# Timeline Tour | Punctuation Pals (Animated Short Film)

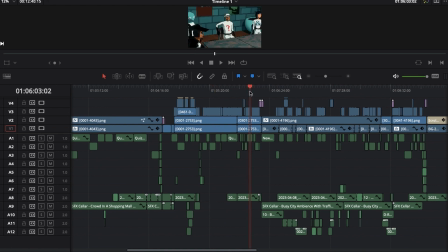16:22 And then so the music comes in, and it's like that's when the ambient noise kind of comes in. It's like saved for the music. I think I tried putting ambient noise, and it just felt like with the music, with the dialogue, it felt too distracting, and I just wanted to focus on what they were saying.
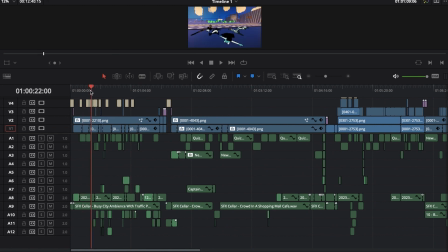16:36 Here, and like when the city, I think it's okay to have some ambience, have kind of a lot going on, and it's okay to overwhelm the audience a little bit every now and then, right? It's like they can still hear the dialogue and understand what's going on, but I also wanted this kind of chaotic feeling where there's noise in the background, there's traffic, right, that's passing by, and you feel that.
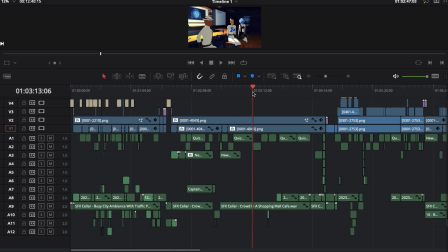16:54 You go into scene 2, and they're in a crowded bar, so there's all these kind of people talking in the background, and it's not as distracting, but I want it to feel like a full space.
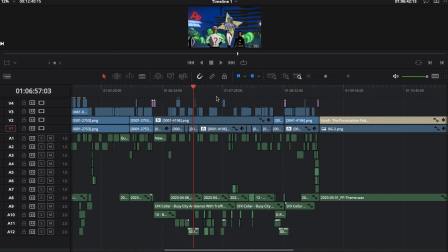17:03 And then scene 4, they're outside again, so I want you to hear the traffic, right? I want that to be something people are picking up on. And then anything below that is additional sound effects.
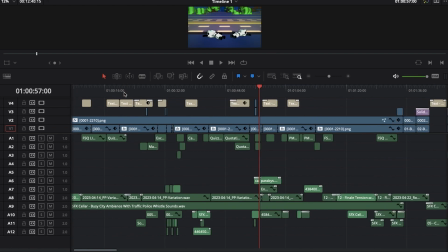17:15 And the film is full of sound effects, right?
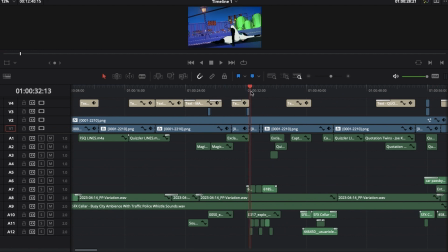17:17 Because there's all of these different like hits and explosions and all these little things where they're fight scenes, right?
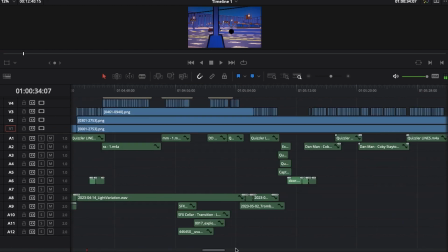17:26 So there's a bunch of
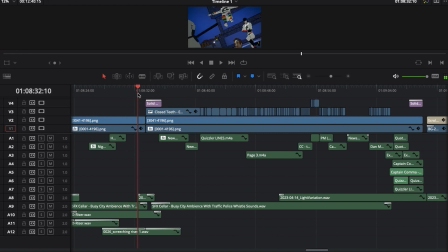17:29 different like kind of sound effects, like ushering in what am I trying to say?
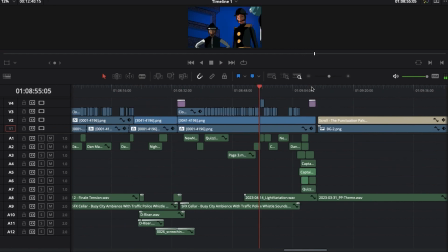17:36 Like accenting the movements and hits of these fights. So it was a lot of fun to like do the sound design.
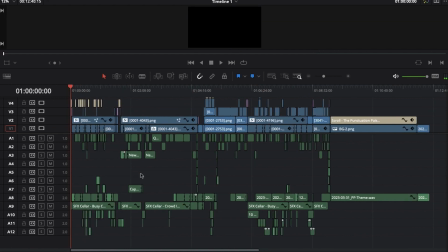17:42 I wanted to like not make it too crazy. I wanted to like just pretty much accent what needed accenting and not overload the audience with just a bunch of different things. When I was editing Star Boys, I felt like I did a lot of sound effects sometimes for scenes that didn't need a bunch of sound effects.
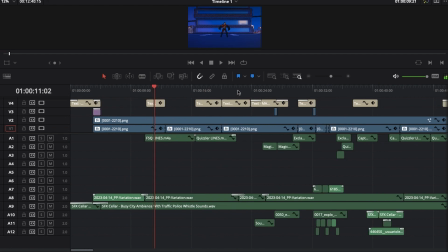18:00 Like whenever the car flew somewhere. Star Boys is a sci-fi miniseries I made, and there's this flying car that flies through space.
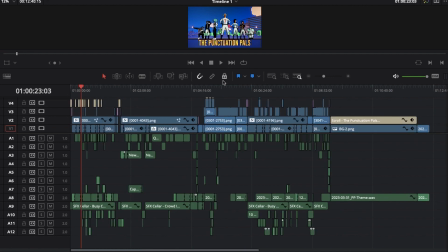18:07 And I felt like sometimes I just like did a bunch of layers, and so there's whooshes and there's engines, and there's like 3 whooshes at once. And I don't know, like I don't think it's terrible, but that is something where it's like I wanted to just be a little more utilitarian with sound mixing.
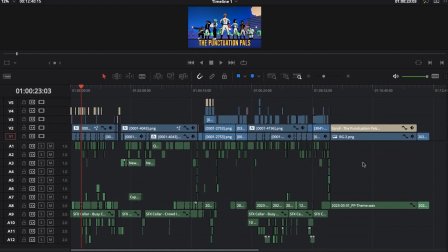18:19 I think it is about combining more layers than you expect sometimes, to really make that like sound. But I did kind of feel like that was something where I didn't want a bunch of distracting sound ideas. I wanted it all to be cohesive.
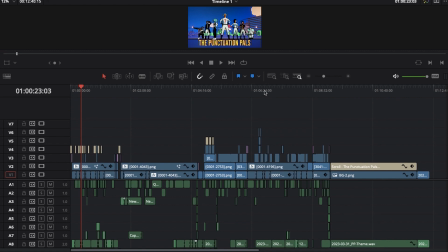18:33 And so like I'm fairly happy with the sound overall. And maybe I'll change that philosophy. Maybe I'll realize that no, it is about a bunch of layers. You just have to mix it right. But that's something that just may change over time. But anyway, this is the Punctuation Pals. That's just a run through of what the edit looks like.
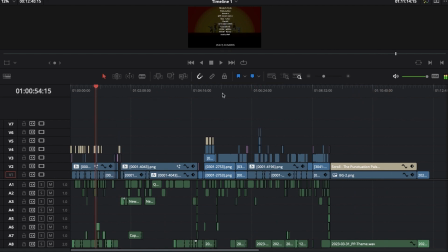18:50 And I mean most of this film, there was like when I was especially like syncing up the dialogue, like that took a lot of time in the editing process.
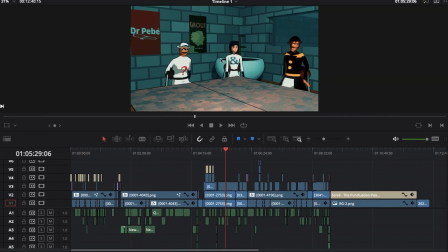18:59 But most of this film was made like in Blender.
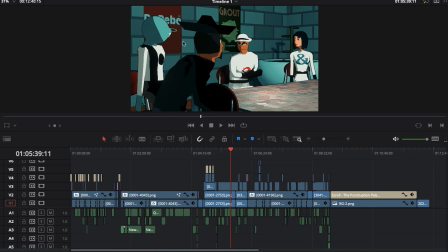19:02 That's where a lot of the work went into, like actually making the animation, producing it there, figuring out the posing of characters, the position of the camera.
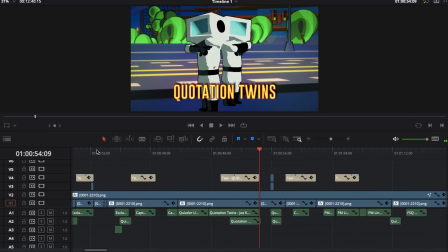19:10 Of course, that's where a lot of the work went into. And doing lip sync there.
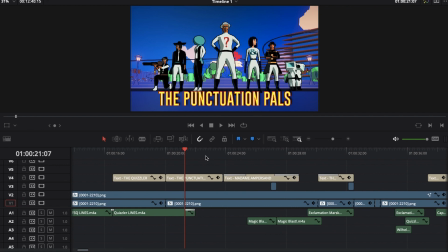19:15 It's just the final scenes where I did a lot of lip syncing in DaVinci.
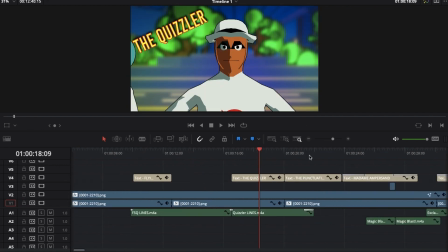19:18 And so really like this editing process, like in DaVinci wasn't as intensive, as it could be for other projects.
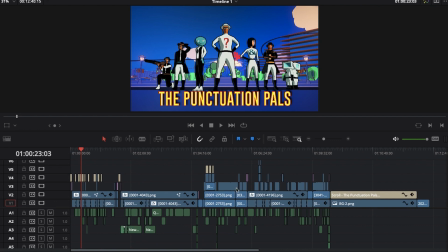19:26 But like it was still a process and it still took a lot of work. And I'm really excited to share this project with y'all. And if y'all haven't seen it, I recommend y'all checking it out. But anyway, I mean, thank you so much for watching this video. I will see y'all in the next one. So without further ado, I'll let you go.